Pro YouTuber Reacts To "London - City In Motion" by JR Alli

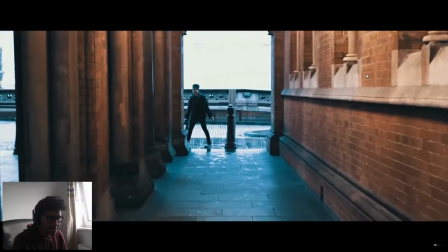Right okay yeah okay I was trying to describe that direction of motion yeah
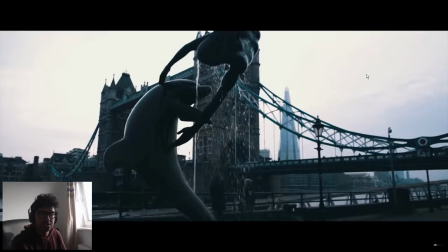so when he zoomed in the rotation he speeds up the rotation to speed ramp into the next rotation going the same direction
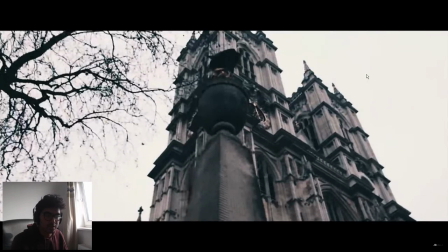beautiful stuff I wonder if he's going to do another rotation speed ramp oh I like that the
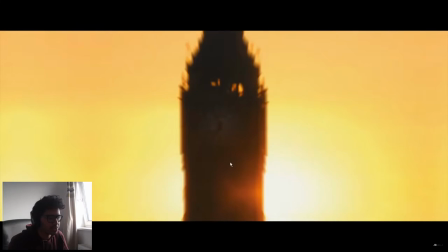sunset he if he's color graded that amazing work another RGB another
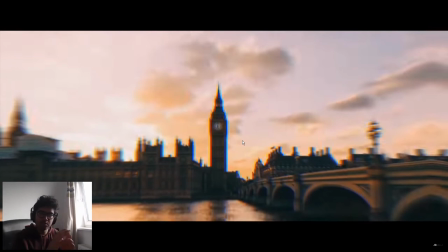RGB split yeah zooming out I like that so it was really close up it's now zoomed out to an entire
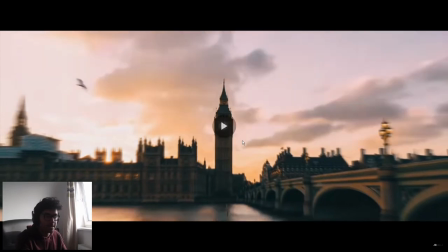stabbing shot this this shot right here but always hyperlapsed it beautiful
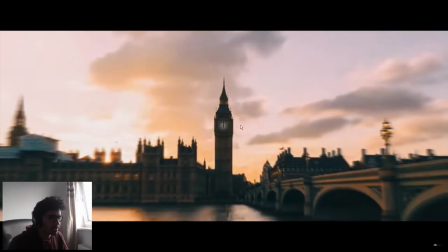look at that he's hyperlapsed it love it it's that hyperlapsed or has he just done a time-lapse and zoomed out anyways it doesn't matter it has the same effect Very good glitched a zoom out transition
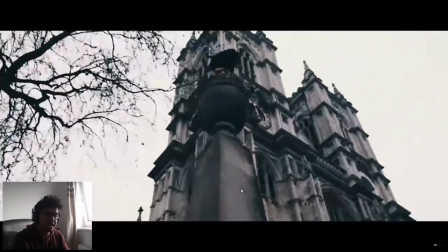Again focus on the big mess plus three shots of out of the big Ben So close range mid range long range close made long very nice
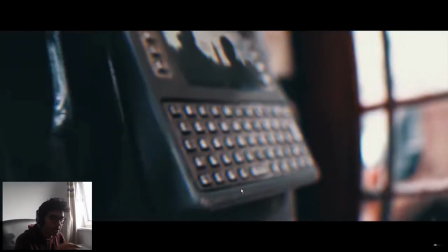very good stuff And then a very powerful zoom out to match the music did it much the music?
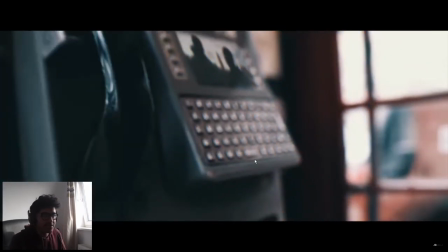Yes, it did all the sound effect of the telephone ringing I think he's he's probably used a lot of layers of sound effects because I can't tell what's from the original music and what he's added in and Where when you've made it that ambient, you know, you've done a good job
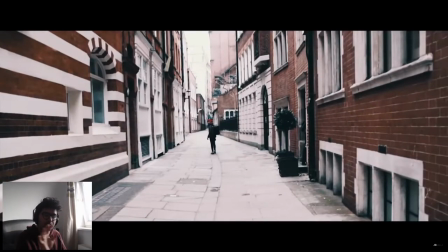Wait, okay, so now he's gonna do loads of whips to the right to continue that motion
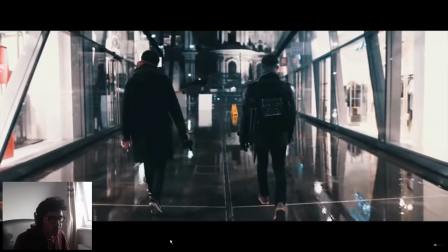Okay, now that's zoomed up so that's pretty cool So this was an underground shot of some
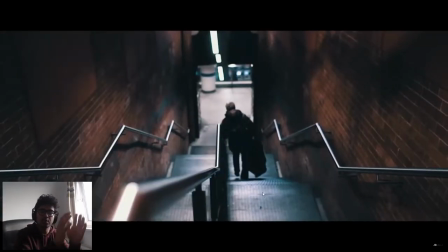stairs and it's like it's gone from beneath the ground to above the ground to show You know what's below and
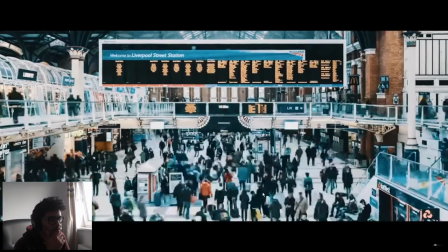above so that's I like that Okay, is that a masked is that a masked transition there?
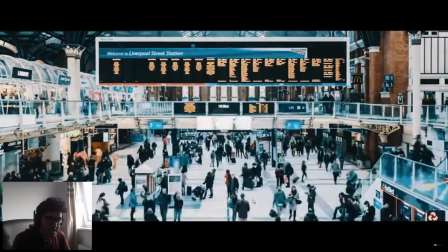It is indeed it is indeed another time-lapse slash possibly hyperlapse zooming in To the Big Ben again.
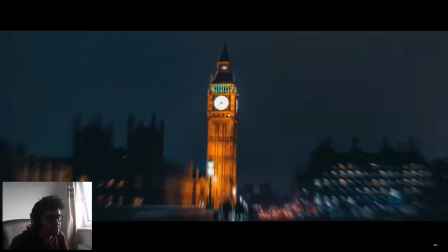Big Ben's a big part of this while rotation zoom into another shot of the Big Ben but this time at night so I like how he's using different times of day to give you
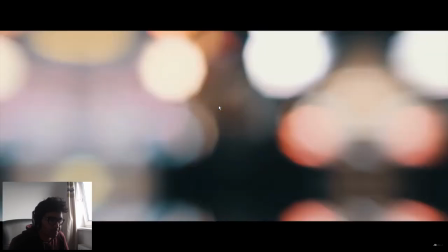different moods different effects on the video oh nice
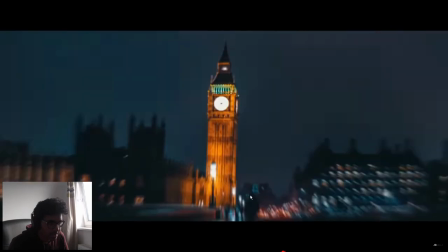nice zoom in from the clock face into the lens our
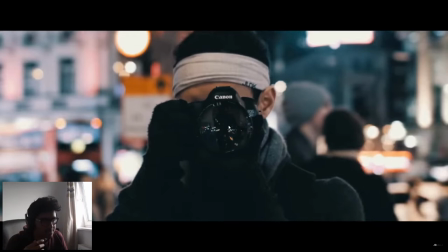stats very cool I like that I'm also cool about ten times in this video I'm sorry again
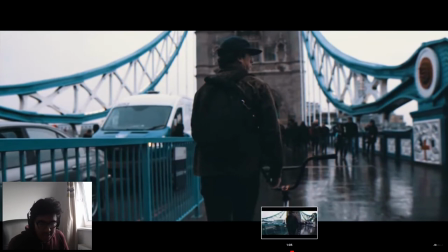powerful lens distortion, yeah lens curvature, lens distortion, transition into the scene on a tower bridge. This looks really similar to another scene actually, to yeah to this scene. So that must be part of the same video clip then he's just revisited it.
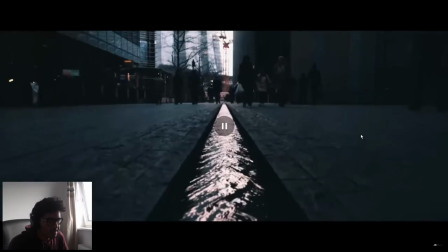Okay another speed ramp zoom into this scene now in the tunnel. Oh okay so this is the establishing title shot that we saw in the beginning.
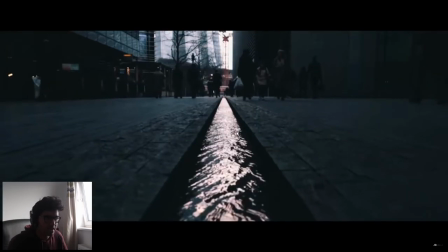I really like how he's composition this frame right here how he's got this this one line running across i mean running down right in the middle of the screen you can see the shard in the background almost so i really like this
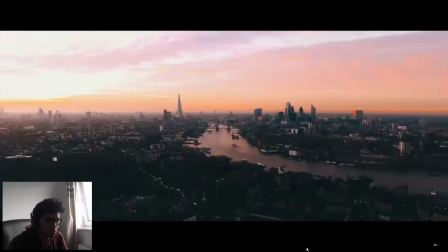shot that he's got right here oh okay okay so he's
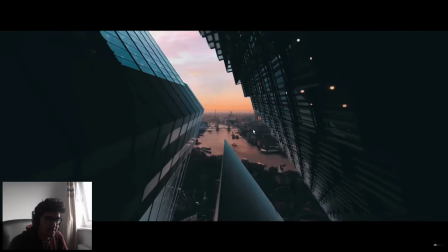spiraled into this scene with the skyscraper i don't know why he spiraled but you know i'm complaining
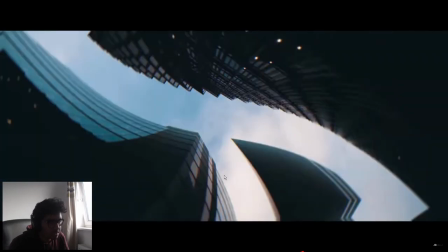ah if it was me i would have tried maybe to match all right i'm gonna try and get
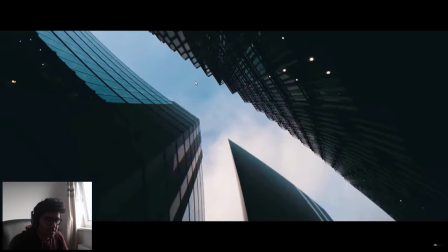it before it luma keys out to match this section this middle running section with the with this
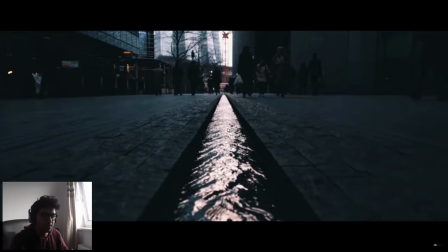stream running down so maybe i would have masked it out or maybe i would have like try and match it as good as i can and then zoom out
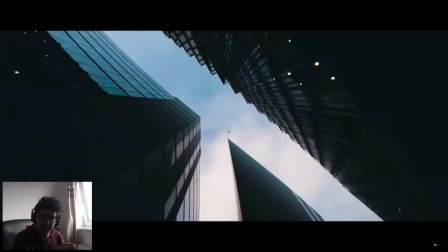spiral see what he's doing pretty vague but i think i would have like Pinpointed it more exactly to line up,
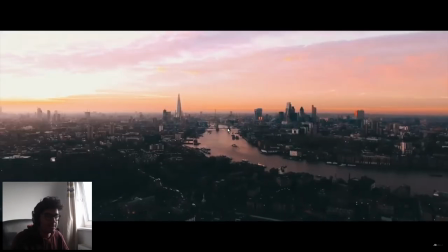but that's just me and then he's blue my keyed out back into the title shot that we saw at the beginning
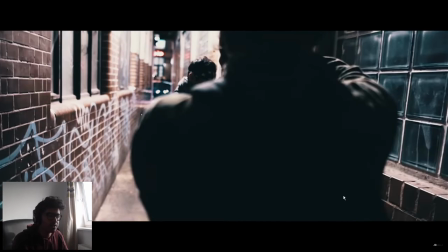I completely forgot about this bit yesterday. I told myself I was gonna learn how to do this Well, not just this but like completely animating neon signs, but um, okay, right?